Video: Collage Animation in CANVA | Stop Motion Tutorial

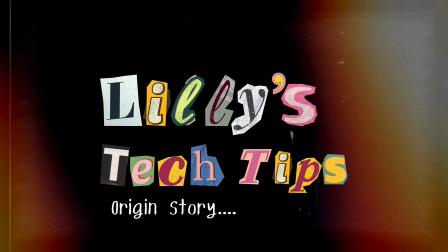(0:00)
In today's video, I will show you how I made this collage animation video in Canva by
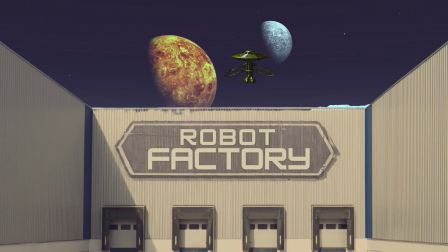(0:06)
using a combination of AI generation and good old-fashioned stop-motion techniques.
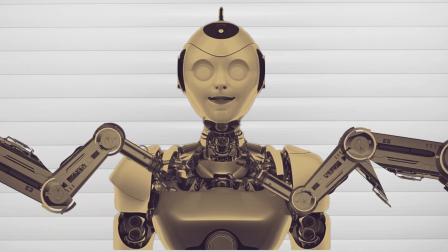(0:13)
I'll play the full video at the end of this tutorial. Let's get straight into it.
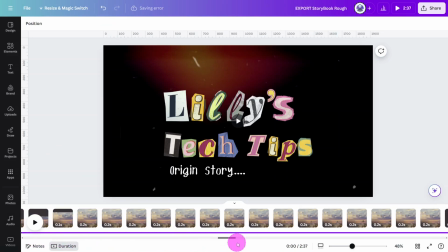(0:19)
This video took over 600 Canva pages to create, so to keep this tutorial short and to the point,
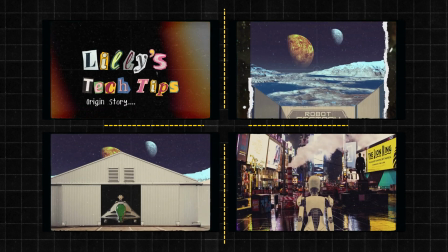(0:27)
I'm going to break down 4 different scenes, which should be enough for you to get started on your own animation.
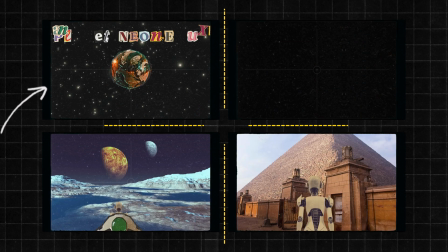(0:34)
Let's start with the intro.
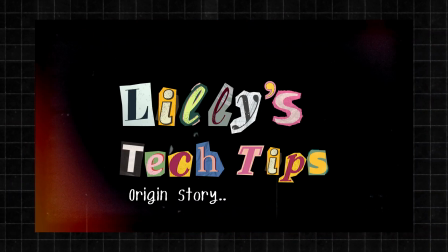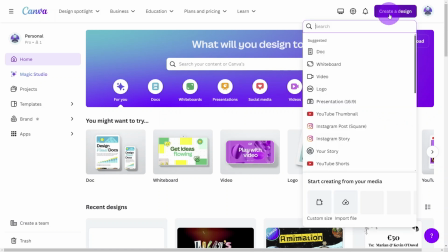(0:41)
Open Canva and create a new design.
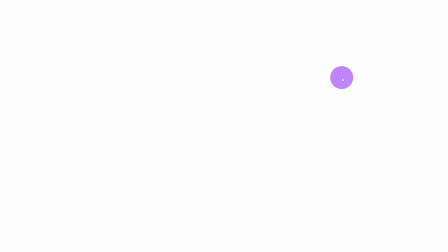(0:44)
I'm using a 16:9 video crop, but you can follow along with whatever dimensions suit your project.
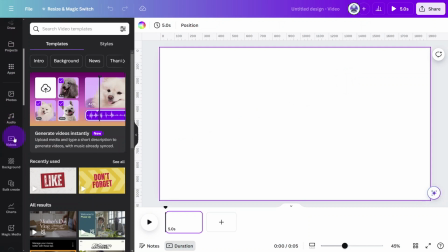(0:52)
For the opening scene, let's first open the video library and search for Old TV.
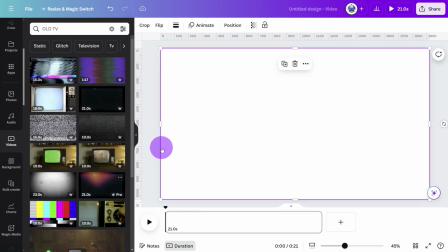(0:58)
Select this one and place it on the edge of the canvas so it snaps into the background position.
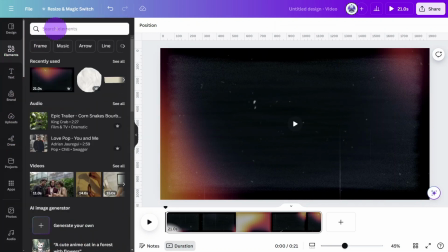(1:05)
Now let's add the title using scrapbook letters. Open the Elements tab and search for scrapbook letter followed by the letter you need.
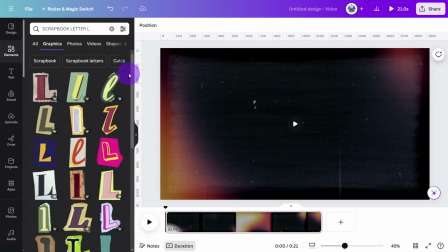(1:14)
In this case, it's L. As you can see, Canva has a large selection of letters to choose from in their library,
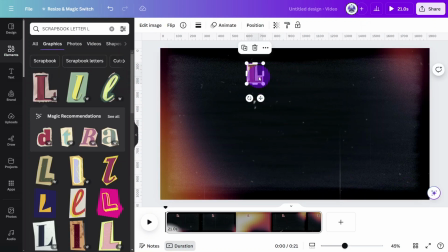(1:22)
so you should find one that suits your needs.
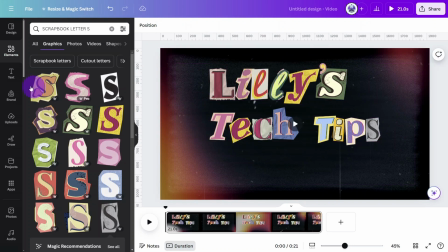(1:26)
Repeat this process until you complete the full title, then optionally add a subtitle in a hand-drawn font.
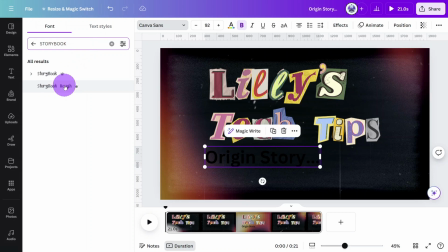(1:34)
In this case, it's the Storybook Rough font.
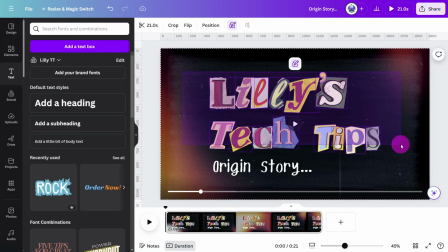(1:38)
Select all of the scrapbook letters, then open the Animations panel and give them a scrapbook animation,
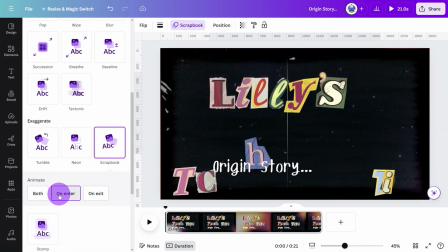(1:45)
making sure On Enter is selected. Then select the subtitle and give it a typewriter animation.
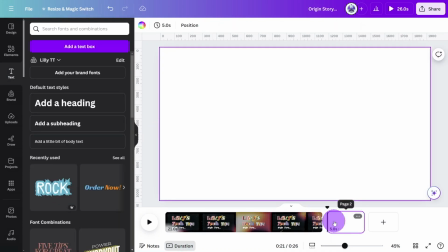(1:54)
Create a new page and select the background image for the next scene.
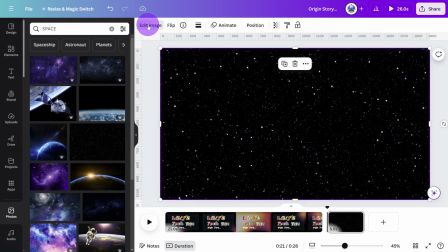(1:59)
In this case, I have used a space image and applied a retro filter,
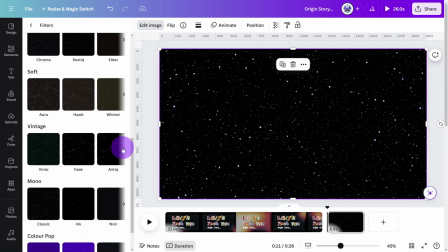(2:04)
so it fits nicely with the overall theme of the animation.
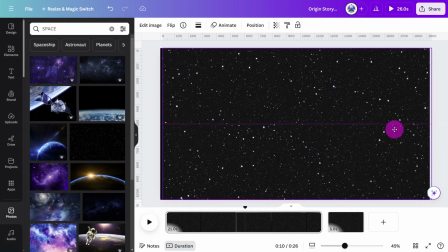(2:09)
Copy the image, paste it onto the intro scene, then open the position tab and send it to the back.
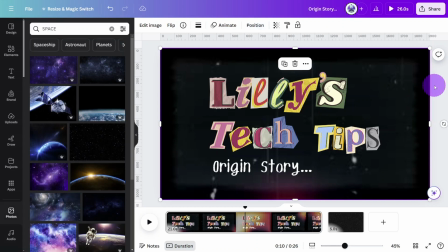(2:16)
You'll see why we do this later. Let's start on the sweeping hand effect.
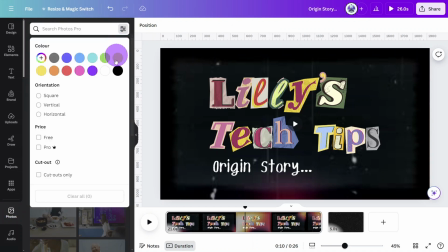(2:21)
Open the Photos library, select the Cutouts Only filter, and search for Helping Hand.
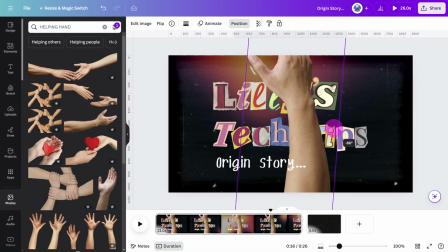(2:29)
Select this one, rotate it to 90 degrees, and flip it vertically.
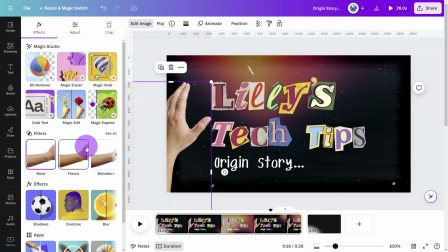(2:34)
At this point, you can click on the Edit Photo tab, and under the Effects section, select the Duotone effect.
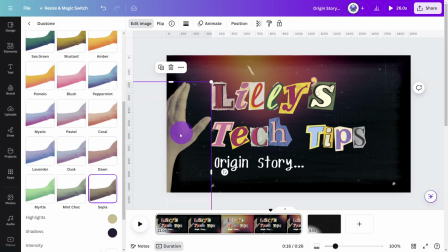(2:44)
Select whatever tone suits your theme. I have found the sepia tone to be the most suitable for that retro look and feel.
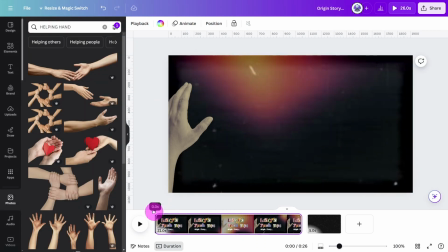(2:53)
In the timeline at the bottom, move the playhead just past where the animations of the letters finishes.
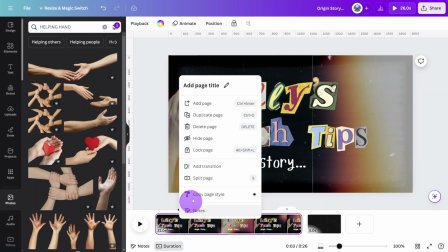(3:00)
Then right-click and click on Split Page.
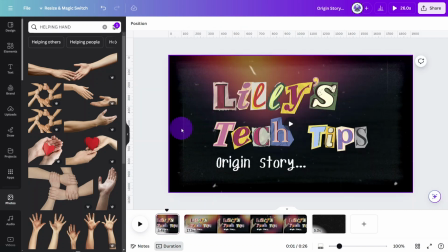(3:05)
Delete the hand from the first page, then open the second page,
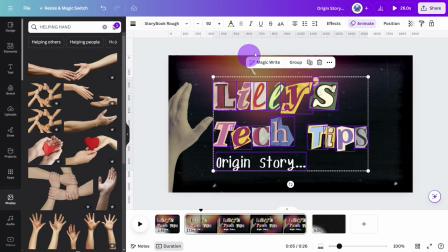(3:10)
select all of the wording, open the Animations panel, and select Clear Animations.
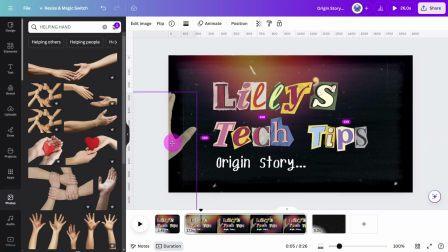(3:18)
Reposition the hand to the very left of the frame, so only the thumb is visible. At this point, it's a good idea to select the thumbnail zoom function and zoom in to 500%.
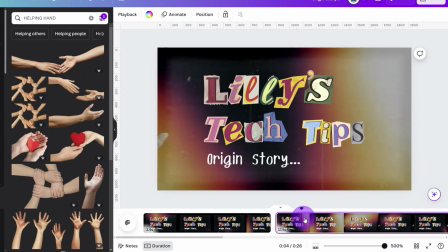(3:32)
Position the playhead at the start of page 2,
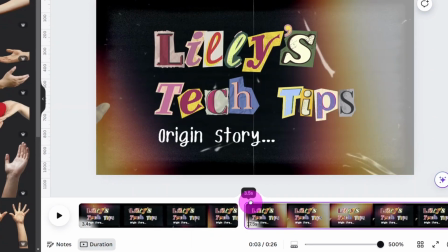(3:35)
then move it forward by 0.1 of a second, and split the page by pressing S on your keyboard.
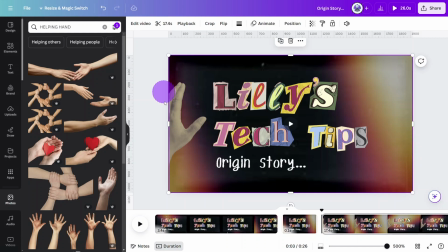(3:43)
Now, move the hand forward slightly. Select the background video and crop it so it matches with the index finger of the hand.
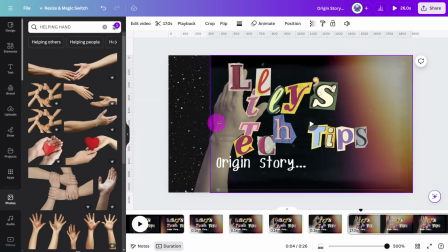(3:54)
Repeat this process until the hand reaches the other side of the frame,
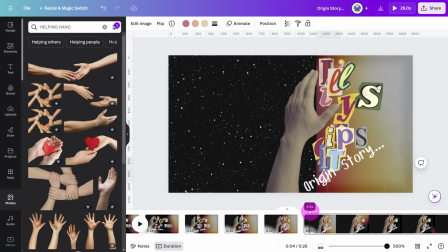(3:59)
making sure to reposition the letters as it moves to give a sweeping hand effect.